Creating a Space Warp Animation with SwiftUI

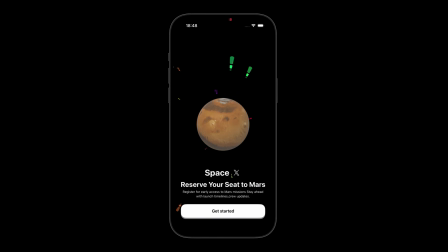[0:00]
Today, we're creating a space loop animation where everything keeps moving and never stops.
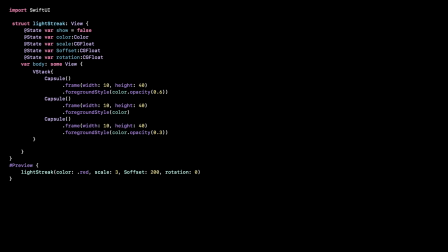[0:05]
We start by creating one light streak. It is made of 3 capsules stacked together. The middle one is bright, and the top and bottom are faded, so the streak looks glowing instead of flat.
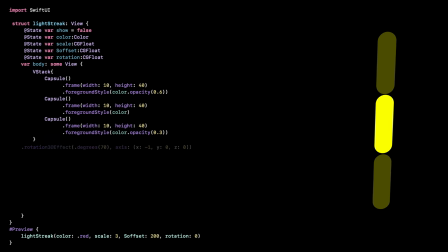[0:16]
To give it depth, we tilt the whole shape using rotation 3D effect on the x-axis. This makes it feel like it exists in space, not on the screen. And we animate the movement. We start with scale effect set to 0, so the streak looks very far away. Then we scale it up, which makes it feel like it is coming toward us.
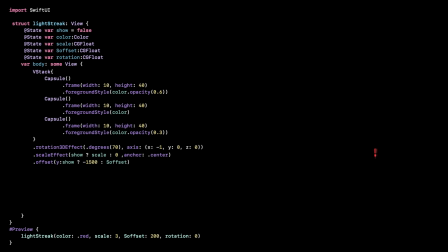[0:35]
At the same time, we animate offset on Y. It starts lower and moves upward and out of the screen. Scale and offset together create the forward motion effect. We then add rotation effect. This lets each streak move in a different direction, so later we can fill the whole screen.
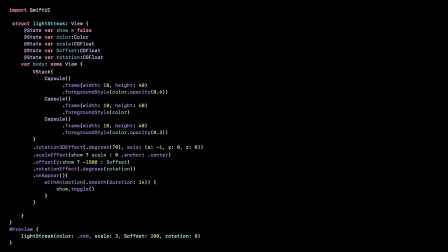[0:52]
Finally, we start the animation in On Appear by toggling Show, but we only have one streak. To turn this into a real space effect, we need to keep generating streaks in a loop, and that's what the next functions do.
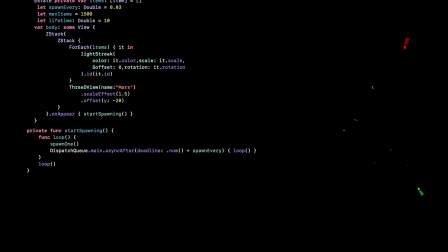[1:05]
This function creates a loop that keeps running. Every small time interval, it calls spawn1. This is how we continuously create new light streaks instead of adding them all at once.
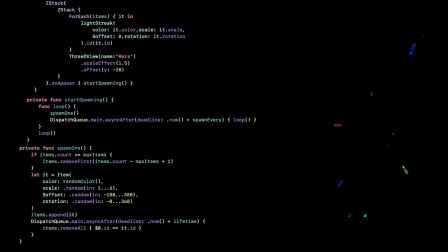[1:16]
Therefore, spawn1 creates one new light streak. First, we limit how many streaks can exist so the app stays fast. Then, we generate random values for color, scale, offset, and rotation. After that, we add the streak to the screen. Finally, we remove it after a fixed lifetime so it doesn't stay forever.
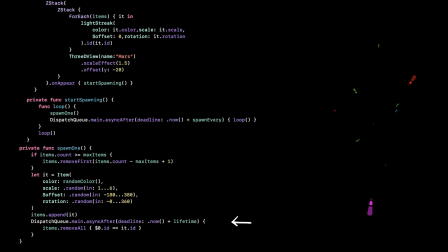[1:36]
We use this to control timing. It lets us delay actions without blocking the UI. We use it once to spawn streaks over time, and again to remove them after their lifetime ends.
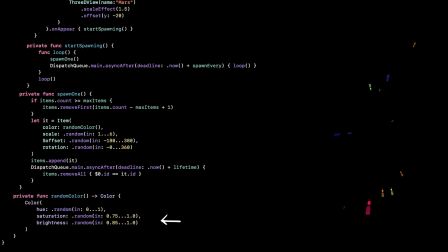[1:47]
This function generates a random bright color. We randomize the hue, but keep saturation and brightness high. That way, every streak looks colorful and vivid, not dark or washed out.
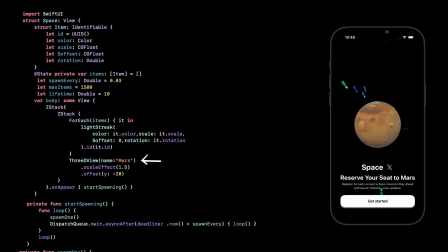[1:58]
Here we place the 3D object in the center of the scene. We already built this in a previous tutorial.
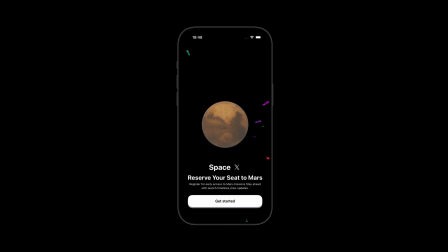[2:03]
And one more thing. If you like this animation, you should watch this next.